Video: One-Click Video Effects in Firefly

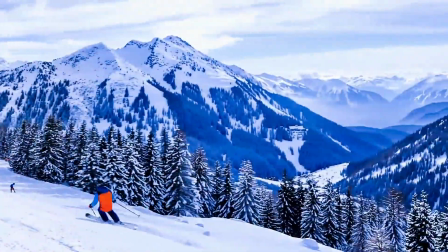If your videos are looking a little flat, this one setting in Firefly can make them look cinematic instantly.
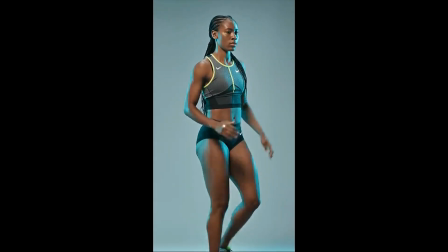For this, I use the video editor in Firefly, now in beta.
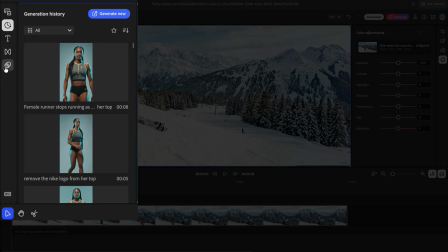In the Firefly Video Editor, select your clip on the timeline, then go to Looks in the left panel.
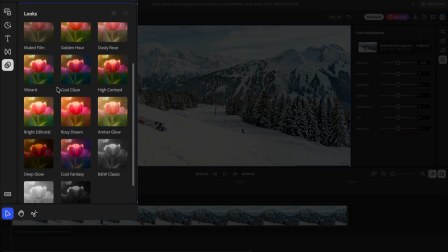This is where you can apply different color and lighting styles in one click.
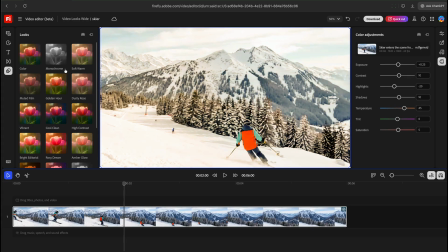For this ski clip, I tested a few options, including black and white.
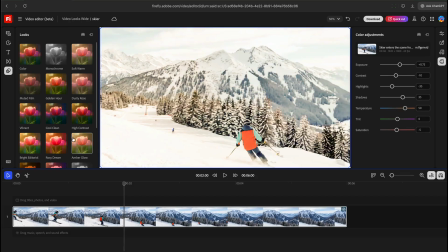There's lots of options, so try them all.
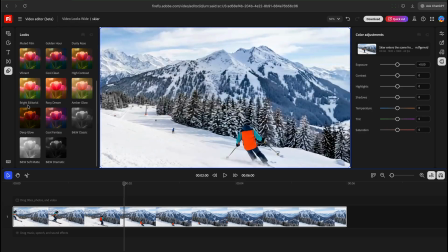You can hover over each look to preview the before and after, and if you want to reset, just hit the reset icon.
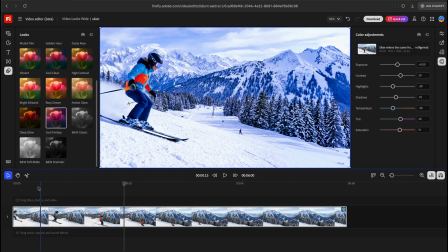Cool Fantasy brings out the blues and gives the snow that colder cinematic feel.
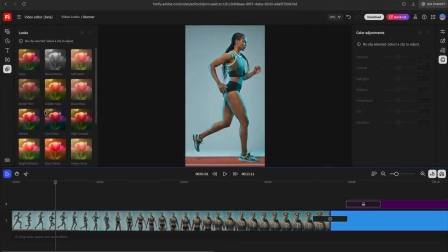Perfect for something like this. For this video of a runner, I used the Cool Clean look.
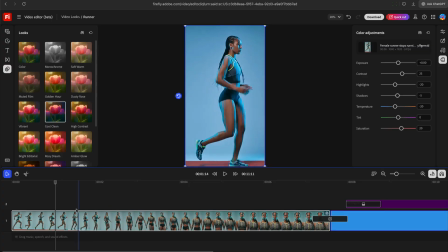Watch how the colors change. It shifts the lighting to a cooler tone, but keeps everything bright and punchy.
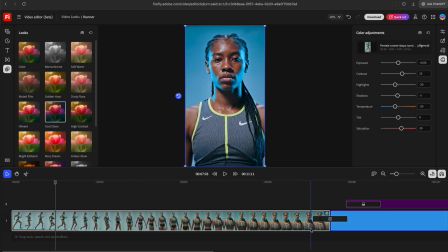Then I added a solid color background and used the text tool for a quick title at the end.
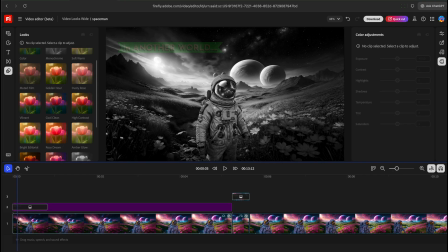Super easy and ready for social. For this one, I wanted something more stylized.
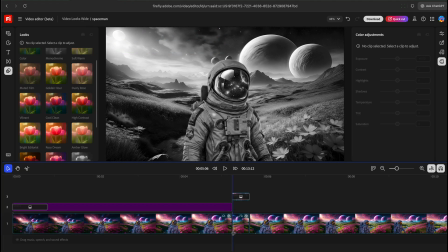I split the clip into two parts. First, black and white, and then it turns into color. To make the transition smooth, I cut one frame from the end of the first clip and one from the start of the next.
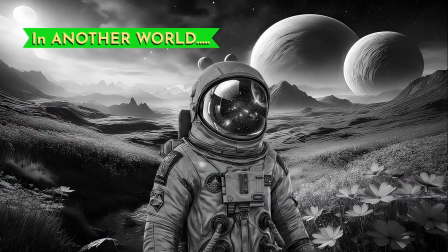Then slowed those frames down. That way, the change happens on a still frame and you don't get any of the weird motion echoes.
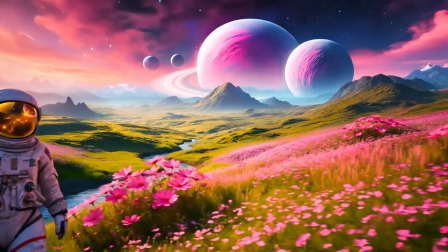This is a great way to use looks to make a reveal.
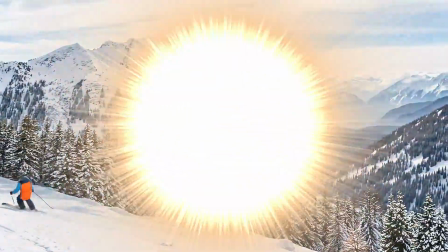So if your videos feel a little flat, try the Looks panel in Firefly's Video Editor.
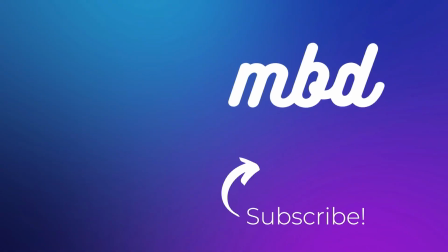If you want to know how I got these videos right from Photoshop, watch this next.